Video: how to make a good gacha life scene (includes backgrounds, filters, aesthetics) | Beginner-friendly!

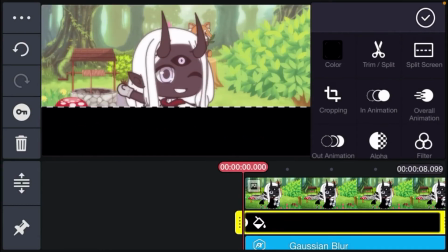(4:12)
Make it big, and then turn down the opacity.
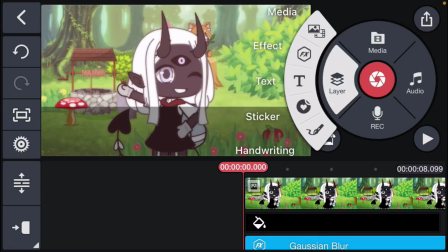(4:19)
Now you must be like, this kind of ruins the aesthetic of the scene. But it's helpful when you're using text.
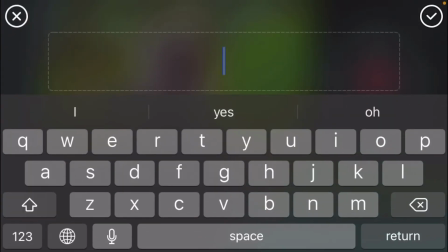(4:25)
I'll just say
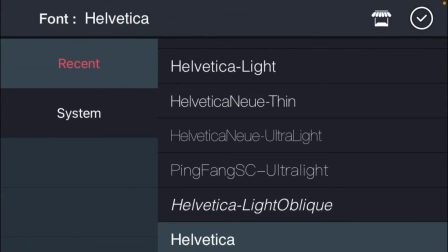(4:35)
Yunna is dancing in the meadow. Then font, and then Pink Fang HK Light is my preferred.
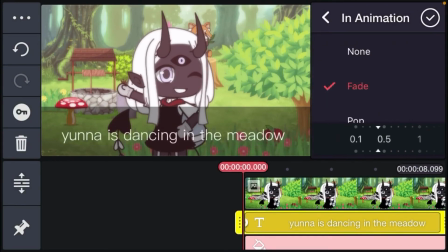(4:44)
And then you can add a little in animation of a fade, then an out animation, just so it looks smooth.
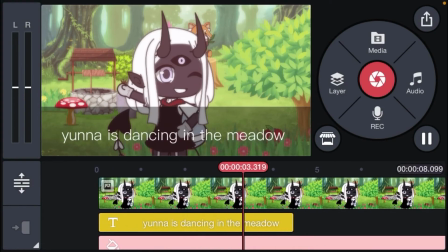(4:52)
Yunna is dancing in the meadow. Make sure to elongate that bar too.
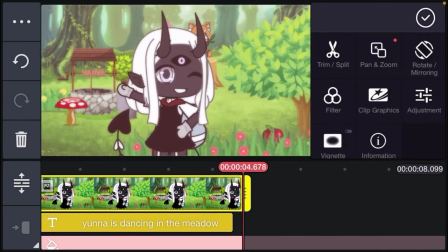(4:58)
There you go.
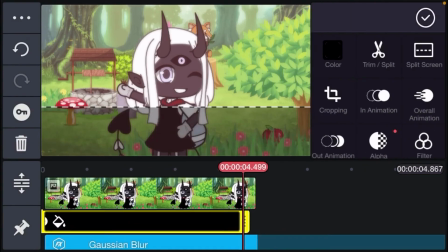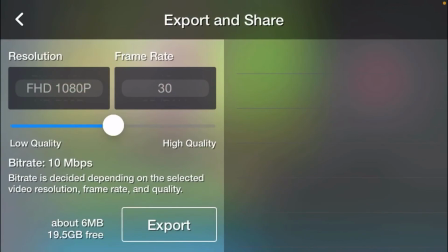(5:03)
the little upload and then click export.
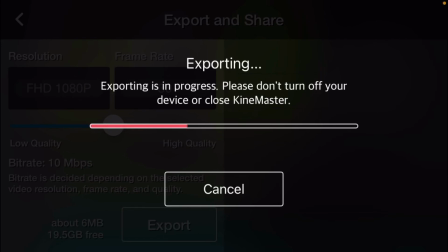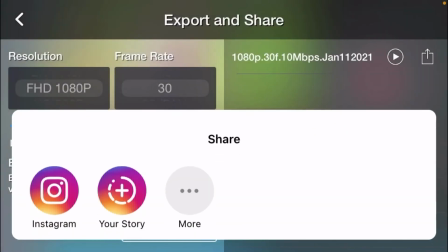(5:21)
After it's exported, click the little save button,
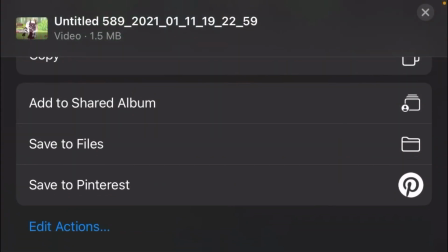(5:25)
more, save to files, on my iPhone, save.
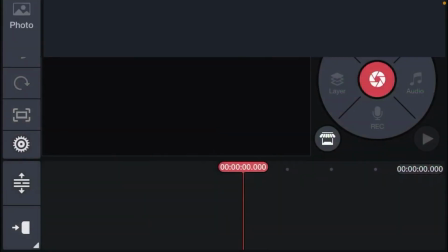(5:31)
For extra lighting, click the 16:9 ratio again, go onto media, go to video, and then click the video that you made earlier.
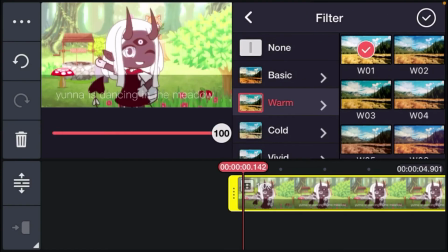(5:40)
Then go onto filter, this way you can kind of show what kind of day it is.
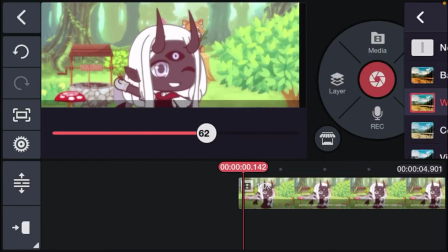(5:46)
And you can lower the opacity of that filter. Look, it looks even more like it was on spring day.
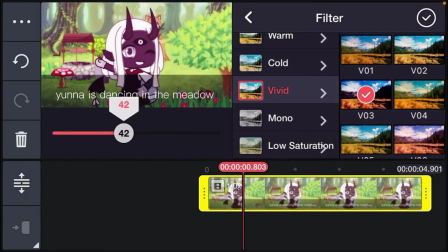(5:52)
Or if you wanted to go for, say for example, the evening, I would go for a more harsh kind of colour.
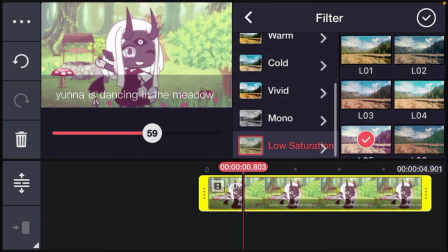(6:02)
And if you wanted to go for an old kind of camera, maybe go for a low saturation.
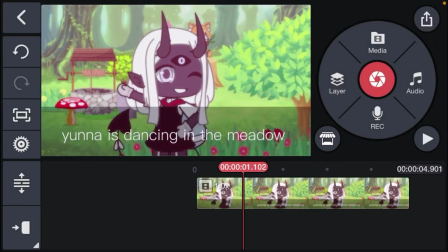(6:09)
I'm going to do this as if it was a spring morning, then export again.
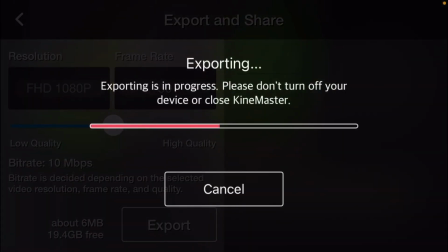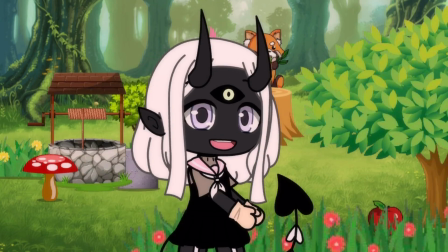(6:21)
Hello everyone, welcome to the outro. I'm sorry that this video is so long.
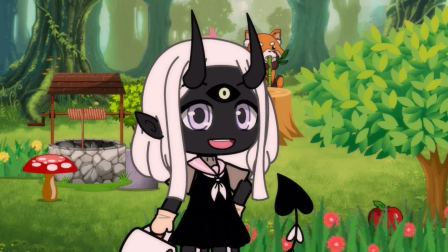(6:25)
I just really wanted it to be informational and shows you guys how I make my good scenes.
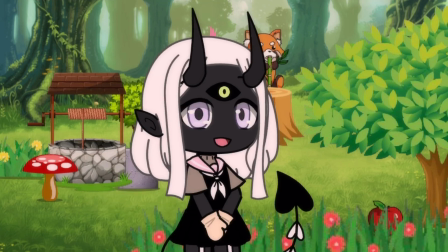(6:31)
Anyways, this is Yunna, she's my new IC, so what do you guys think about her design?
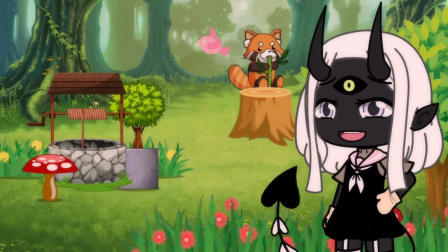(6:36)
I have no other comment from that, so I'm just going to end the video here.
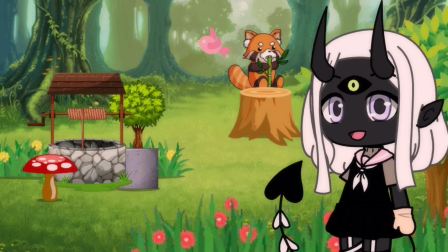(6:41)
I hope you all had a very good day today, and if you didn't, try and do something that makes you happy now, because you're all very valid.